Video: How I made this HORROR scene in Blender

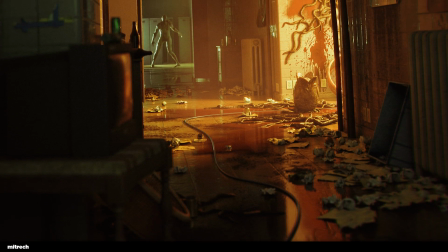25s
Hello there everyone, welcome back to the channel. It's a new week and you know what that means. We have a new breakdown to go through.
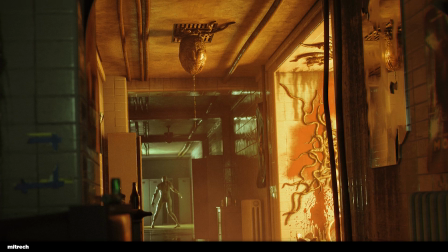32s
And this week we have The Evil Inside, which is my latest personal project that I'm really happy with how it came out.
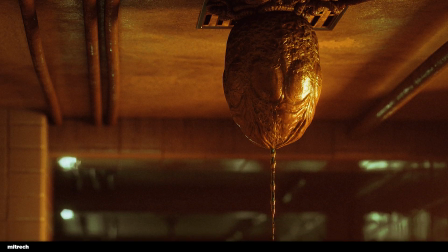40s
And for the past week I've been working on this piece, right? It took me about like 3 days from start to finish.
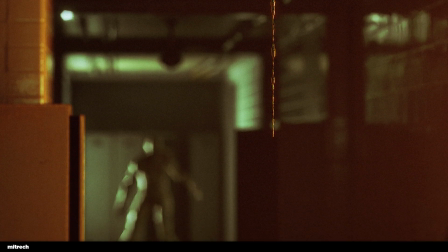49s
And the only reason I was able to move that fast and be so efficient
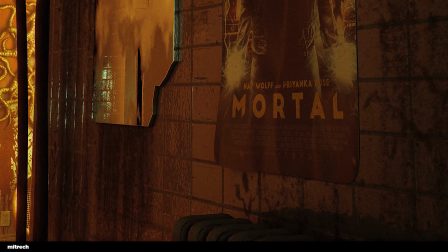54s
is because I've made extensive use of my own asset library, right?
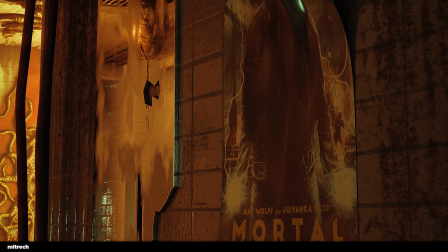59s
So those are assets that I've modeled and textured in the past,
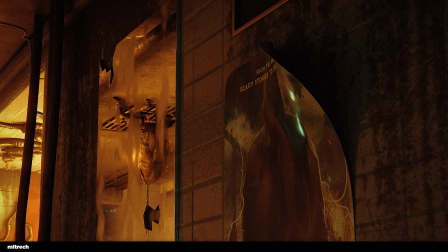63s
working on different kind of projects and scenes of my own.
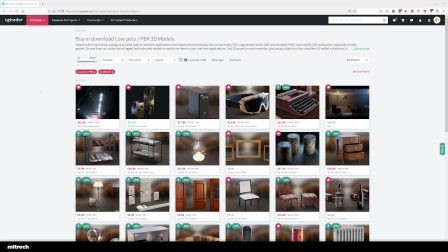68s
So whenever I'm able to, I just append those guys into a project, and it makes my life so much easier,
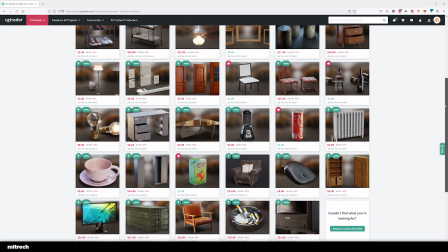76s
and I can focus on what's important, like compositions and lighting and all that great stuff that makes a scene pop,
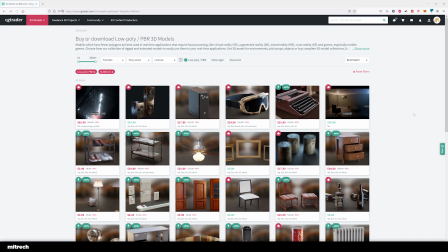83s
right? So if you want to check out my asset library, make sure to go to store.meteor.com, and everything is right there.
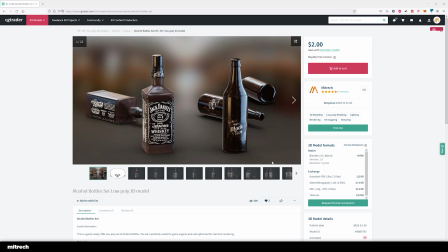91s
You can make use of it and you can use it on your own projects as well.
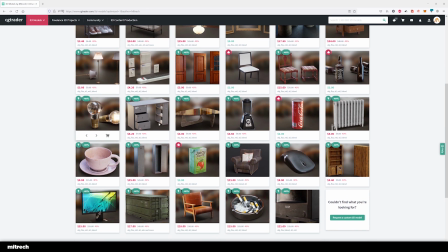96s
All right, so now without further ado, let's take a look at how I've made this scene, right?
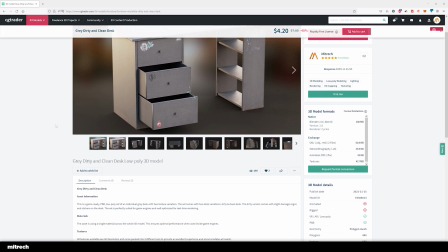104s
Alright, so step one is the blockout.
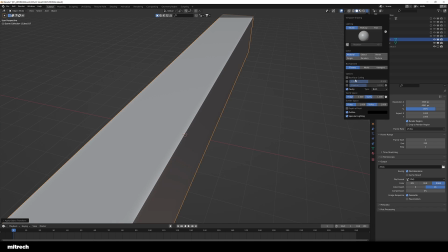107s
As God himself has told it so many times, everything starts with a blockout, everything in life.
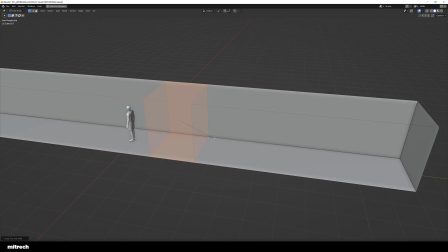114s
So what I'm doing over here is I'm creating the main layout of my scene, right?
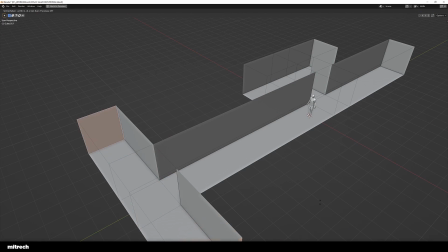121s
So I found out a nice image over on Pinterest that I've gotten inspired to,
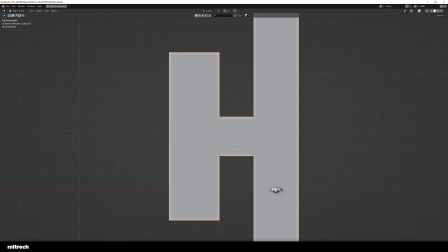128s
and I decided to create something kind of similar but in my own artistic way.
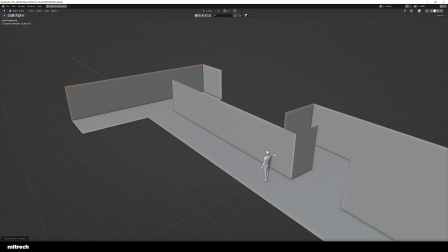133s
So what I'm doing over here is just extruding and resizing a simple box
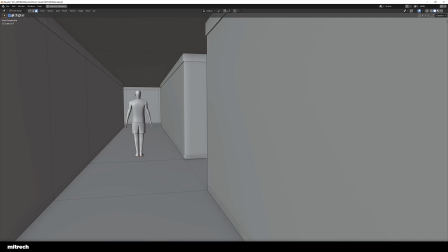139s
into a corridor layout that's gonna become my scene, right?
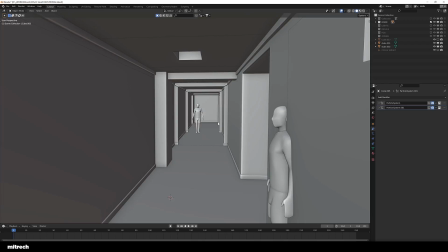145s
So as you can see over here, I have like these dudes that I'm using for scale reference, and it's simple boxes for now.
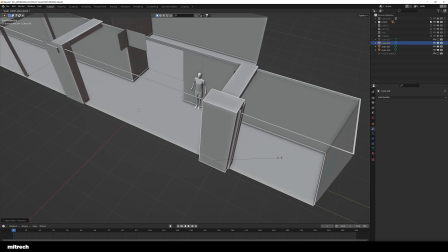153s
I'm just using cubes as pillars, right?
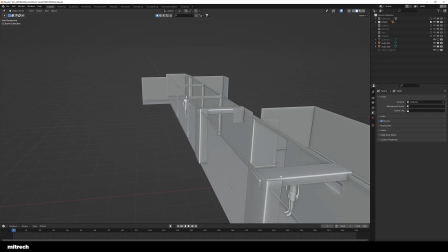158s
So I just get a cube, I add a bevel modifier on top of that, and I'm good to go, right?
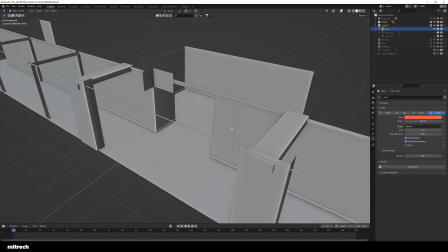165s
So when I'm happy with the blockout, what I do is I start doing a first pass at the lighting.
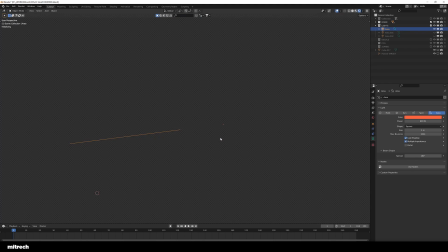171s
So what you see over here is the main red light, right? So it's the focus.
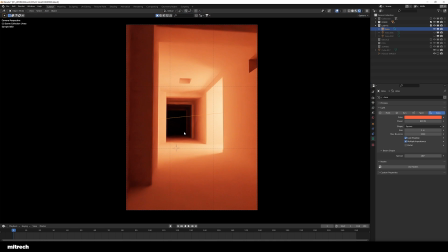178s
This is what your eyes are gonna spend their attention to, let's say.
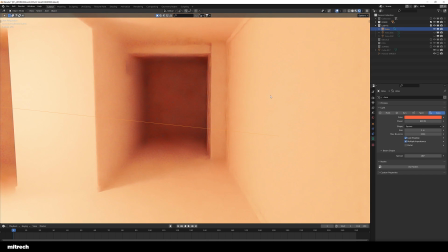184s
All right, so the whole scene is lit only by 3 lights. So you got the main red one, and then we have a couple of green ones.
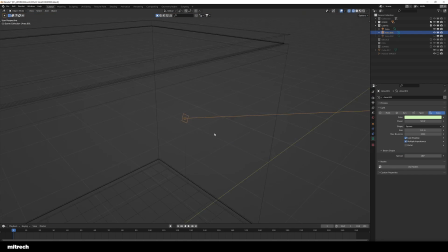193s
For instance, this one behind the camera is facing the wall, so I get only like
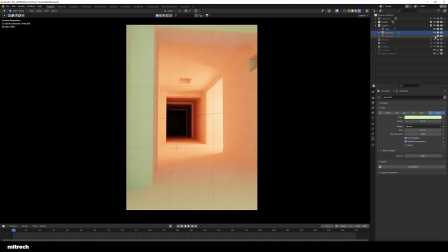199s
soft shadows from that because the light doesn't go through, is not directed to my object.
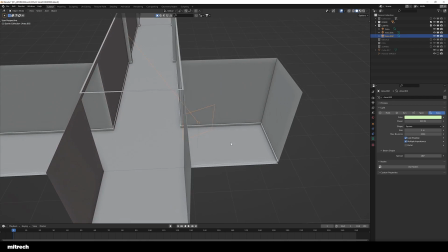206s
It's just the bounce light that I get out of it. And then I have another light at the end of the hallway just to add a little more depth to the
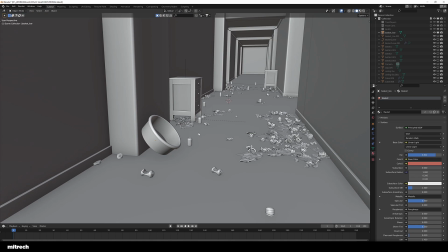213s
scene and get some nice rim light on the zombie that's gonna be there,
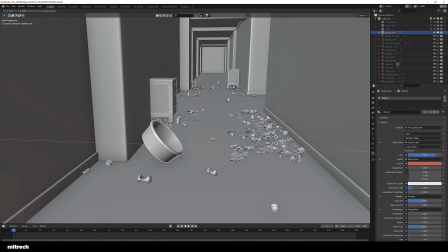218s
right?
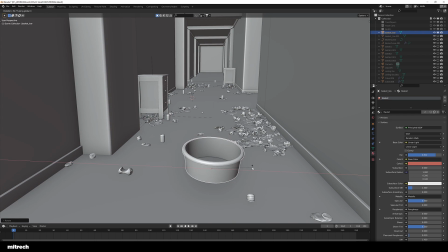219s
So next I just use my own assets, the ones that I've been talking about, and I'm just placing those around, right?
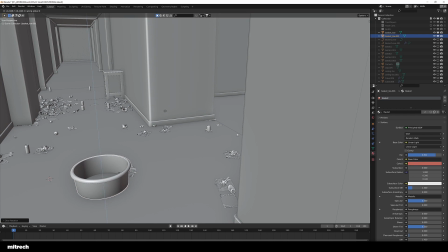227s
As you can see, those are just a couple of baskets that I've made in the past, and I'm placing those around.
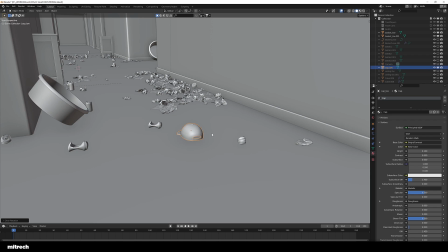235s
You can see the cap on the floor and a whole bunch of things.
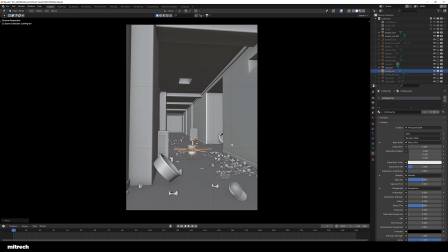242s
The garbage on the ground, that's just a particle, that's just a hair particle, right?
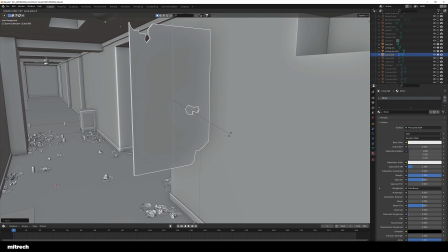249s
And I'm using like weights to distribute the particles on the floor, right?
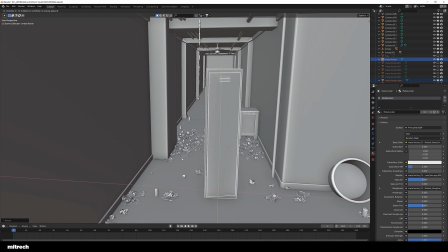256s
As you can see, we have a locker as well.
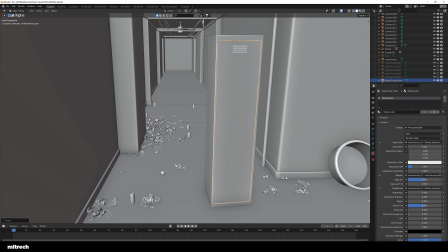260s
I've just opened up the door a little bit to make it seem a little more interesting.
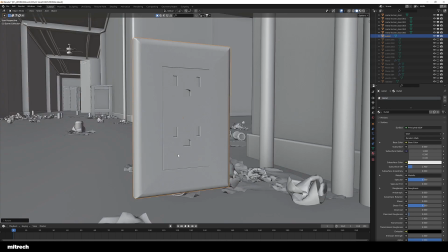266s
And as I said, everything that you see in here is part of my own asset pack,
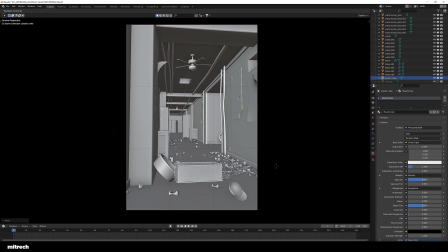270s
so make sure to check that out if you're interested in quality assets for your own scene.